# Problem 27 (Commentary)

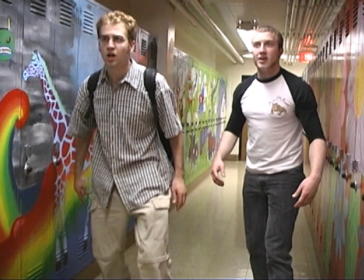0:00 Hey, this is Jay Pavlina, the writer and director of this, and then I'm also in it, one of the main characters in it. It's called Problem 27, and this was an assignment for my calculus class.
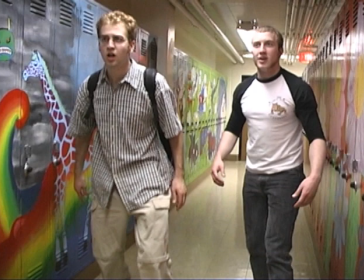0:18 I'm pretty sure I was in my senior year of high school, so by now I kind of like, I had a pretty good camera, and my like filmmaking skills were starting to get pretty good and a lot of my movies were school assignments because
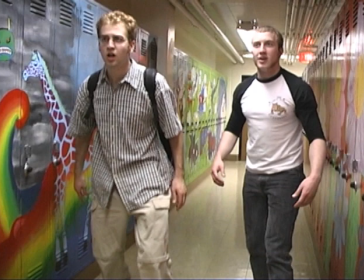0:36 like whenever the teacher gave us a project and like one of the options was to do a video I would always do a video and then uh the other guy in this video josh he
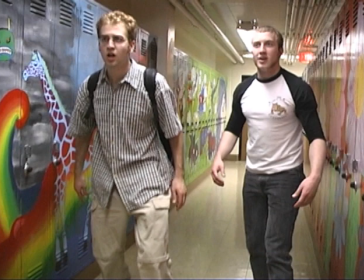0:50 was one of my best friends in high school he was like super smart at math i have to tell you the truth calculus is like really hard i'm pretty good at math but not at calculus because calculus is a bit weird
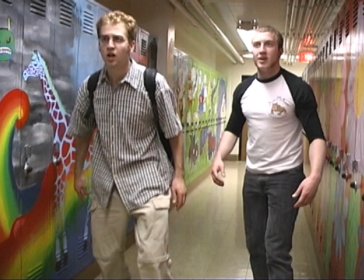1:05 to me it's like to me it's like not even math it deals with like theories like theoretical stuff like if x were to approach this to infinity or whatever then what would happen it's like really confusing really weird
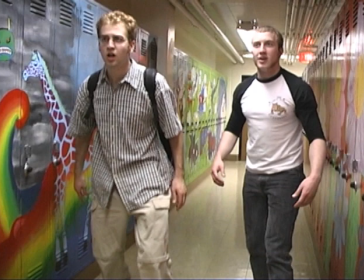1:22 that's just my interpretation of calculus I'm not sure why I'm talking about it on a video commentary but anyway yeah I guess that's enough background oh and another requirement of our assignment was it had
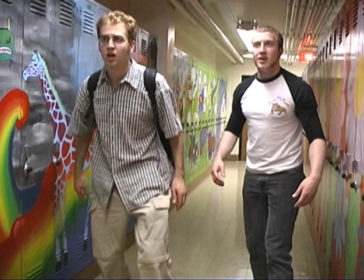1:40 to do with something called a widget I'll tell you about it when it comes up in the video
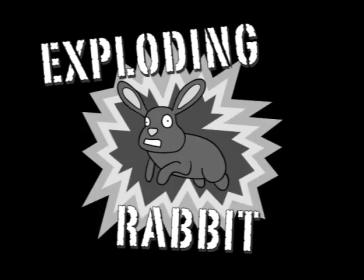1:45 but it's kind of a weird we had kind of a silly teacher which is always a good thing this
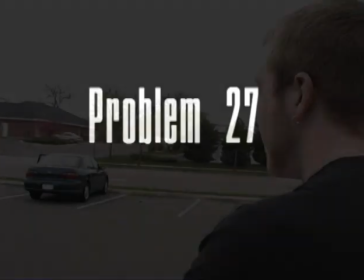1:55 music i'm sure someone recognized i forgot what it's from
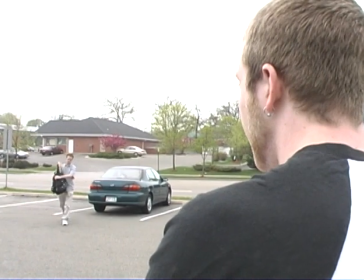1:59 but it fits well oh and we called the movie problem 27 just because we randomly
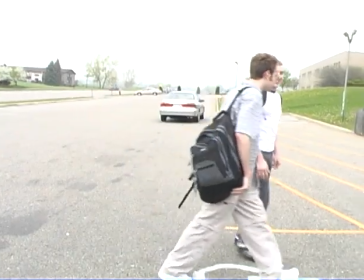2:06 i mean none of our i didn't really write scripts we would just improvise everything
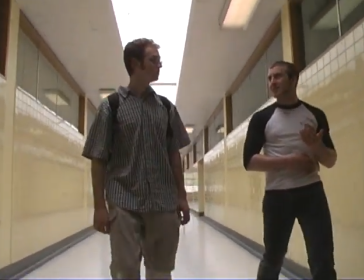2:10 see we talked about number 27 right there so then we mentioned number 27 multiple times in the movie
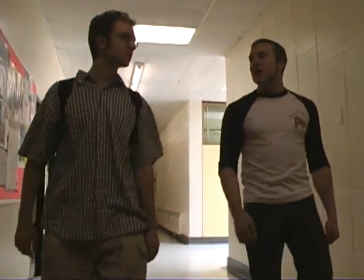2:20 so we decided to call it problem 27 it's just by coincidence so it's pretty funny sometimes
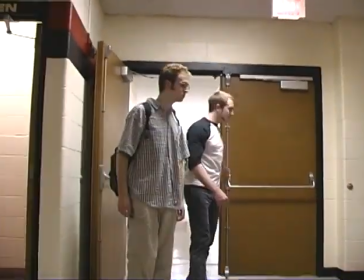2:28 i love that and it keeps getting like worse each time
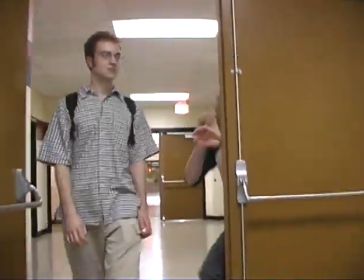2:34 uh and then i don't really know what to say right there obviously i was just waiting for to run into the wall.
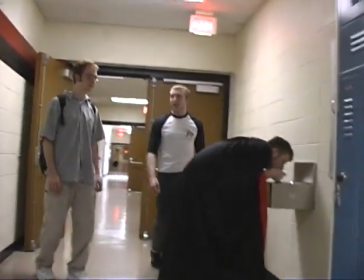2:42 And then he runs into Andrew. Andrew's another of my best friends.
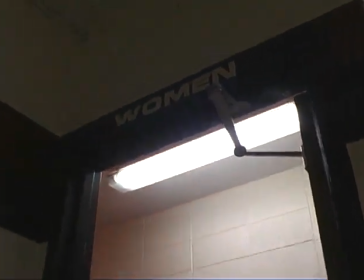2:50 I don't know. We just thought it'd be funny if he runs into the women's bathroom. That sound he just made right there wasn't added in or anything.
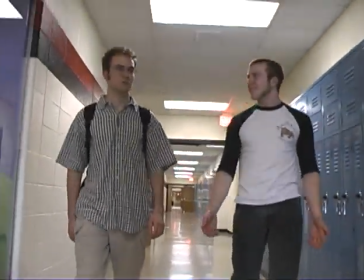2:57 I always try to do everything on the spot just because it's easier than editing. That's a calculus joke.
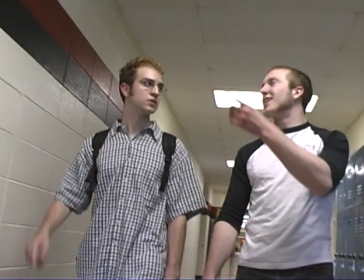3:04 It totally doesn't make any sense what I just said. Probably just because I didn't understand calculus.
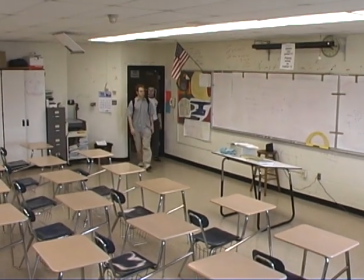3:09 So maybe I was really trying to explain it and he was nice and he let us like he left his door open so we could
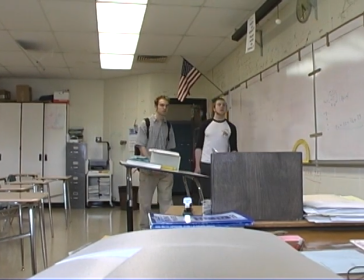3:17 film in his office this was done after school i was a little disappointed in the cameraman here because
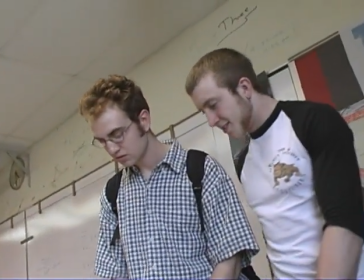3:25 i was under the impression that he was zooming in on this note because
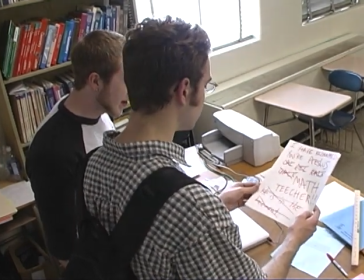3:30 there's so many jokes written on that note like if you look at it it's so funny but he wasn't even zooming in he like left the shot kind of
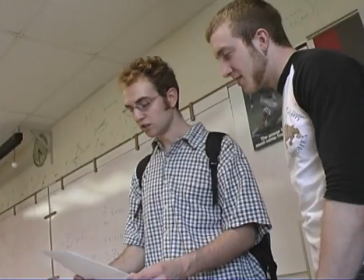3:39 wide and like if you're directing and you're acting you can't
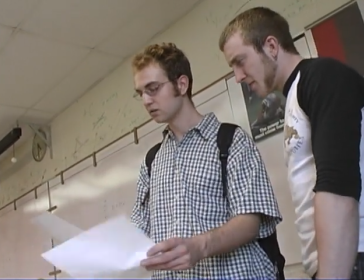3:44 really see exactly what the shot is unless you have an external monitor but obviously
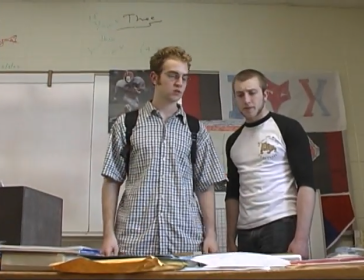3:49 we don't we didn't have a lot of money or anything this was just done really simply like a school assignment
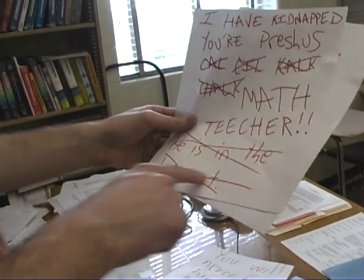3:58 these jokes are pretty good though see there i i was able to get a zoomed in shot for that at least
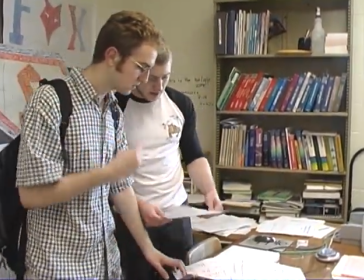4:06 it's like the jokes here are so stupid and so obvious like the
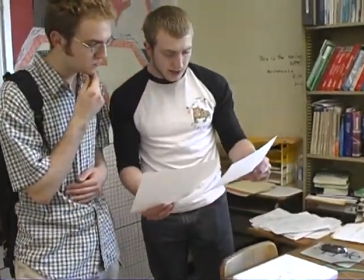4:12 angle that he wrote the h's is the reason that we find him instead of because he actually wrote he's
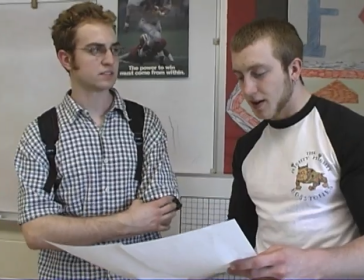4:18 in the basement i just love stuff that's like absolutely ridiculous and doesn't make any sense
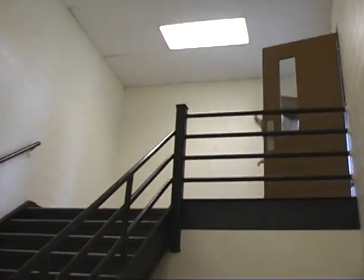4:25 that's why i like making movies because you make them different than real life i don't like to make realistic movies. This music is from Fight Club.
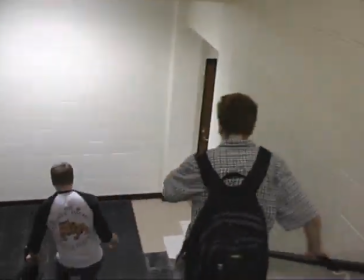4:34 That movie's awesome. It has some cool music too.
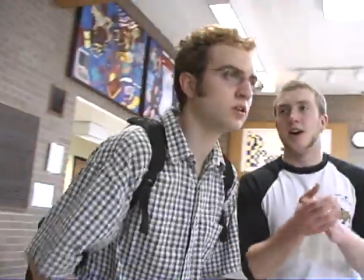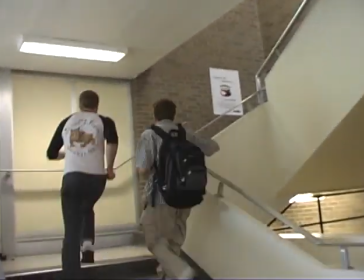4:43 That's so funny. The way that he like waves his arms as he's running down and then we think the basement is upstairs.
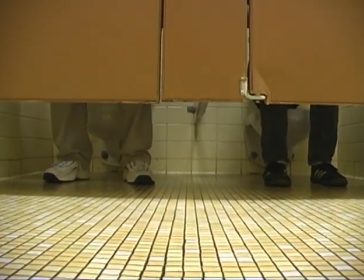4:50 We were another like complaint. I have the cameraman here is that you could tell that we're not sitting.
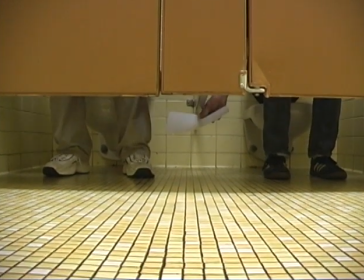4:55 Because those toilets are nasty you don't want to sit on them.
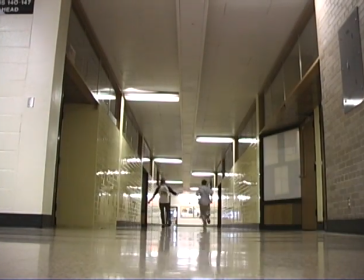4:59 So, just to, you know, sometimes things don't turn out just the way you want, but it's still good enough that it's funny, so.
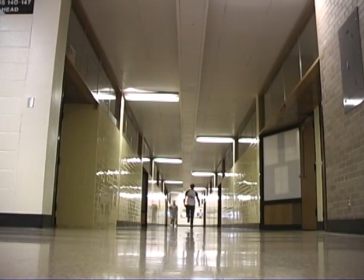5:08 This was just a little, like, silly section, kind of like old Charlie Chaplin movies or something, and then we just start, like, performing for some reason. This is my favorite part.
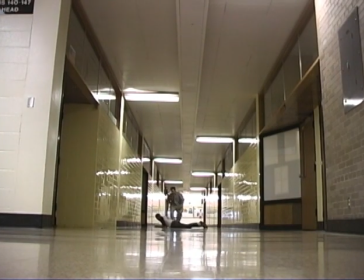5:20 Like, Josh runs out, and then I just appear and help them and then I leave.
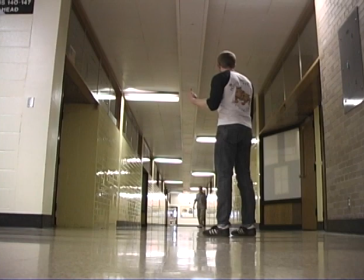5:28 So funny. Then he's like, what are you doing? He's like, come on. It's awesome.
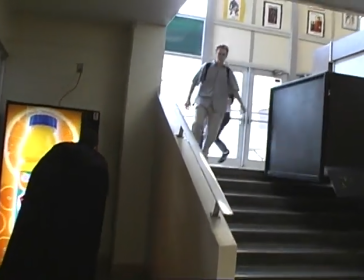5:34 It's funny. This line right here was actually added in post-production
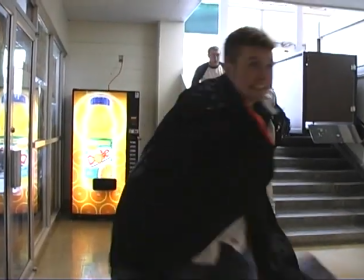5:40 because I think we originally said there he is and it wasn't obvious that he was the kidnapper so we just changed it.
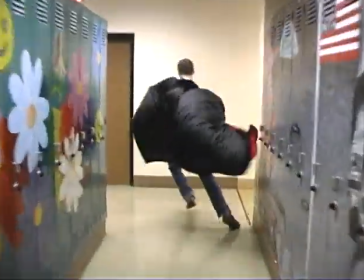5:46 This music's from The Matrix Reloaded. It's so over the top that it's perfect i love this part this is one of my favorite
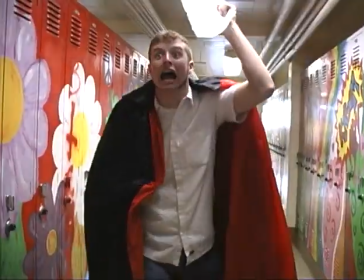5:53 sequences i've done because like the villain is
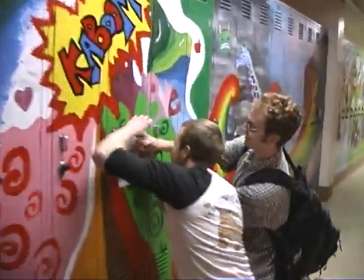5:58 like throwing math problems it's like a fight but they're not actually fighting instead they're solving
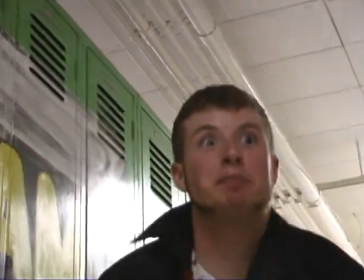6:03 his problems and that's a calculus joke because you have to write plus
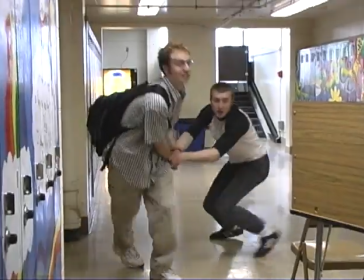6:08 c after fucking everything it's retarded and if you don't then the teacher would still accept it but he'd like write a note.
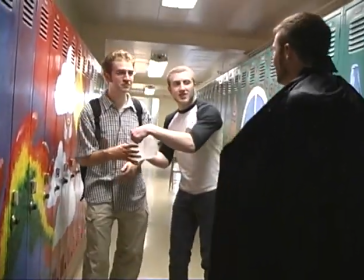6:17 You'll see in the outtakes that he couldn't figure out how to say that. It's so funny. More calculus jokes.
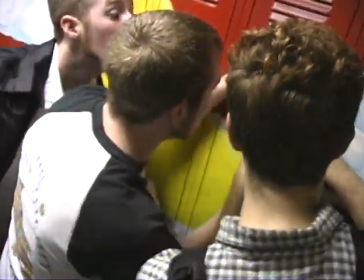6:24 Like always simplify everything. I think I was just making fun of it because I hated calculus.
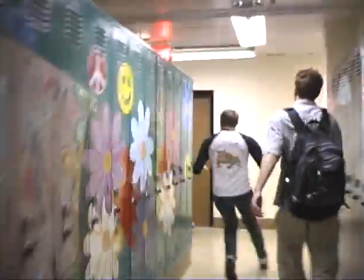6:32 And he's like frustrated that we keep solving it. It's so funny. I love this part.
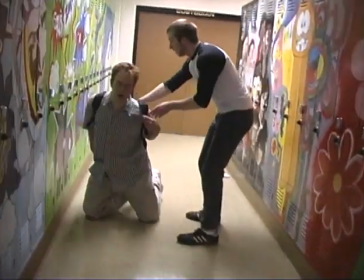6:40 It's like ugh. I can't go on. It's perfect.
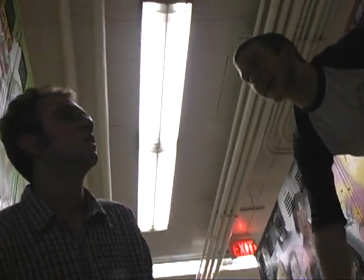6:46 And that's like I don't want to leave my calculus book, it's so funny.
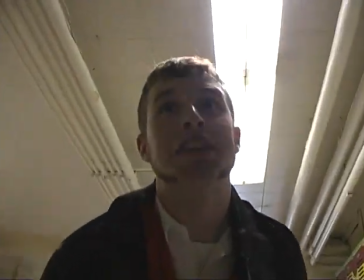6:52 This shot I did because I wanted to be extra smooth and I wanted it to be really like dramatic.
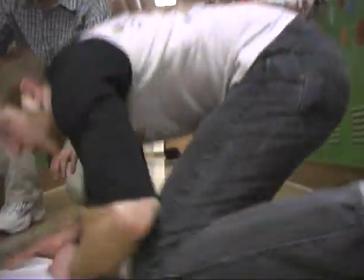6:59 And I like, what are you?
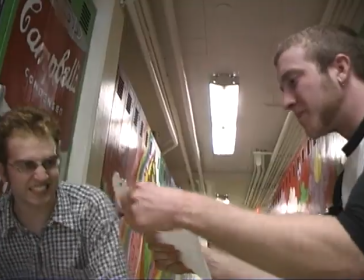7:02 The Max Minward problems were the hardest problems, they were so fucking annoying. So that's where we're like, he's insane, he's like evil.
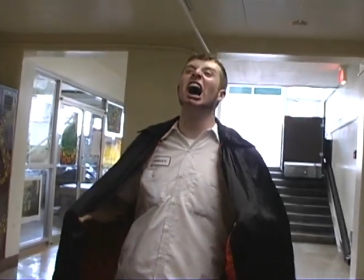7:13 See, these are the stupid problems you have to solve with calculus.
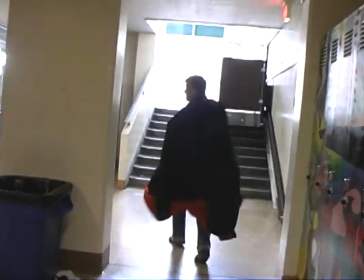7:19 So dumb. And I'm just sitting there like... Oh, and he wasn't really laughing that long.
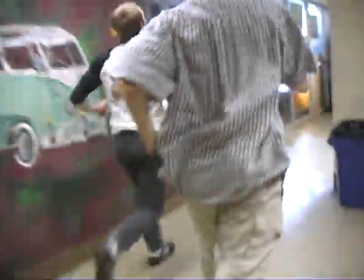7:26 I just edited it to make it look like he was laughing the whole time just to make it funnier. It's good to play around with stuff like that, add in some extra comedy.
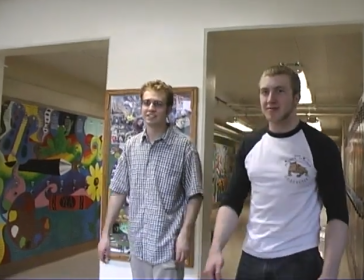7:37 I don't know why we always wanted to get juice. that was like his thing.
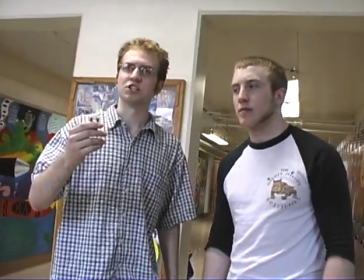7:44 More weird calculus. See I told you we had to mention a widget in our video and it had something to do with a toilet.
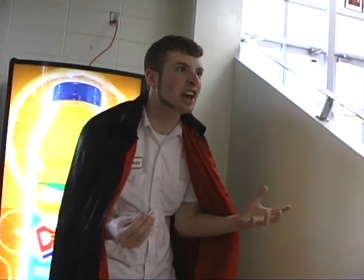7:54 I don't really know why. It's just a weird assignment.
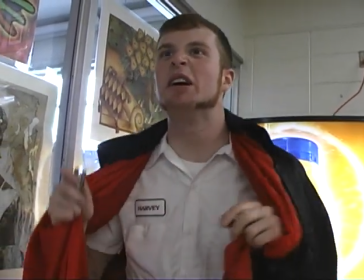8:00 And Josh did all the math so I didn't have to do any of it.